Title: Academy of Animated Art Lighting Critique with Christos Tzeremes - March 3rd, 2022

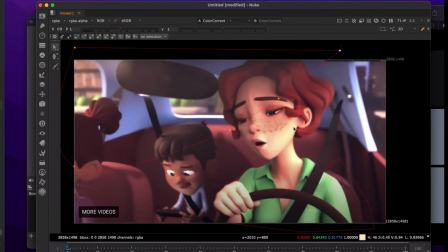(28:57)
But I would keep it this way because she's your main focus as far as I saw in the in the shot. I'd want that like sunlight to be on her, and the boy should be like that secondary skylight should be what's like filling him in.
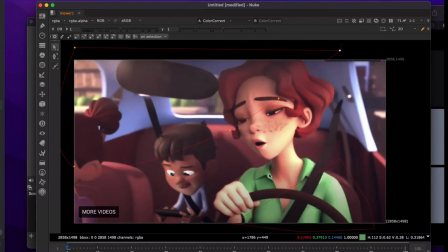Okay. So, right. Sometimes like it's weird. Like I've seen stuff like this before, and
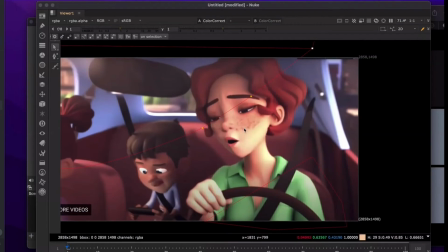(29:36)
I mean like this type of like sun structure, and I'm just curious, like, you getting like really soft shadows coming in from there, or that window to the car like really tall?
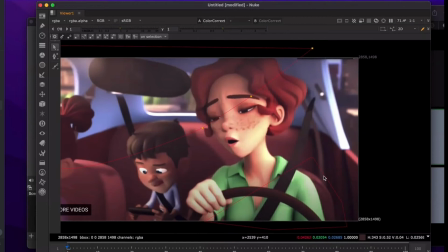(29:51)
Yes, it is. They are very soft shadows and stuff. Okay. So and it. So I think.
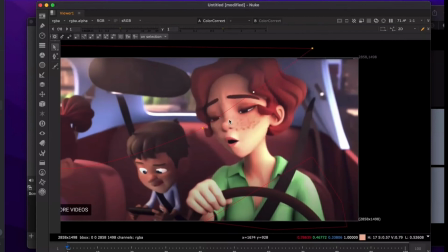(30:06)
So I was just gonna say, I think like your sun shadows should always be like hard. Like the line. You should see a line there. Not like a super like CG hard line, but you should see a shadow line coming across your character.
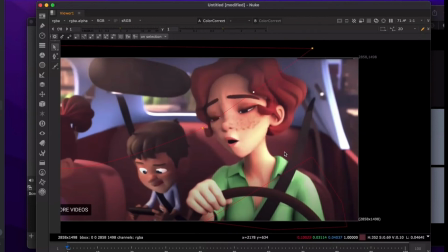(30:27)
If there's something there, like generally the shadows from the sun, so you don't want them to be soft. That light should be like small and like really pointed if you're using like a spotlight. Be like far away, tiny, and the shadows should be relatively like harsh on the character.
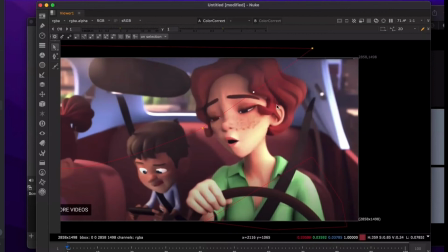(30:50)
Okay. But I mean, I think it's looking good. I think a lot of your values there. You just need to like um, refine some stuff.
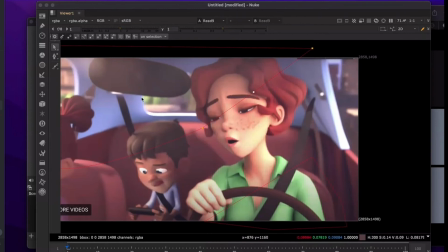(31:01)
Like I think this one, like your original that you have here, is like a little washy. Like it feels. Like I actually have like a windshield kind of in the front of it that
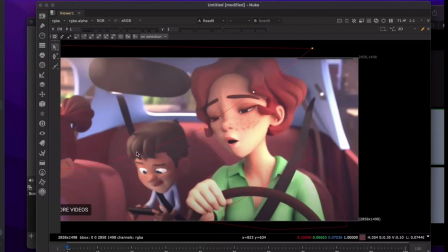(31:18)
should I just get rid of the windshield and just see the interior of the car and stuff? I think you can. Yeah, I was actually watching it and I saw those like light shapes like move up through it, and I thought it was a little distracting for your animation, like for the character read.
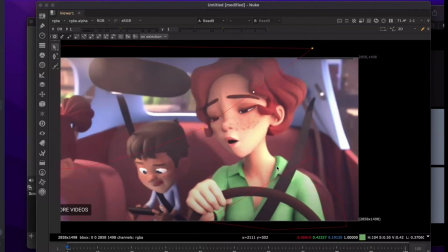(31:35)
I know they do it in film sometimes, but I feel like they have a good way to keep it to the edges. So like on this shot, it was like coming up much over her face. If you want to keep that in, you can like keep it on the edges.
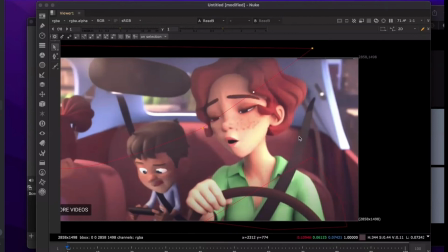(31:51)
Yeah, I would just get rid of the windshield completely and just, like return to your like regular value structure.
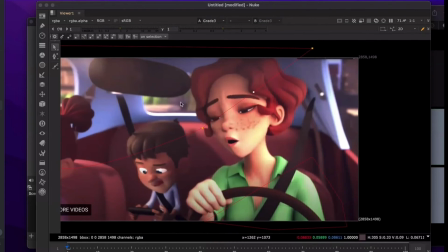(32:00)
Okay. I think that'll be better. Okay. I look forward to seeing this because I think you have a good start here. So.
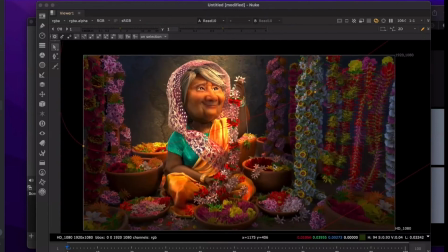(32:19)
And then we have this one here. So cool. So going by yesterday, we were saying how like it's kind of hard to read the main character. Like we weren't getting like a good sense of like what was going on. So I think you did a lot here to sort of get us to that point.
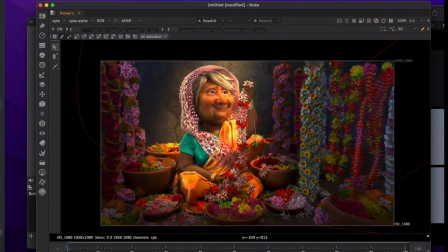(32:40)
Let me.
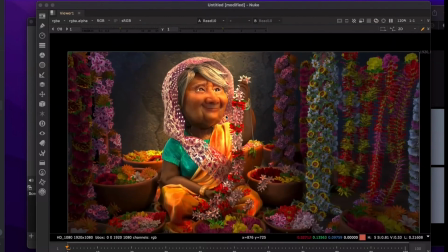(32:45)
So I think like now what you can start doing is or
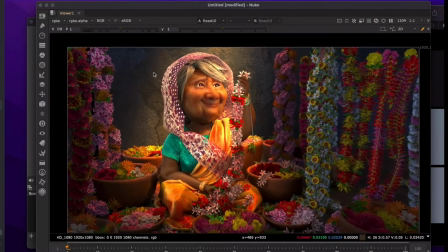(32:53)
adding some like more lighting onto these like pieces, like some more kick light onto these guys, so that we get like a backside and a front side. Like a left side and a right side.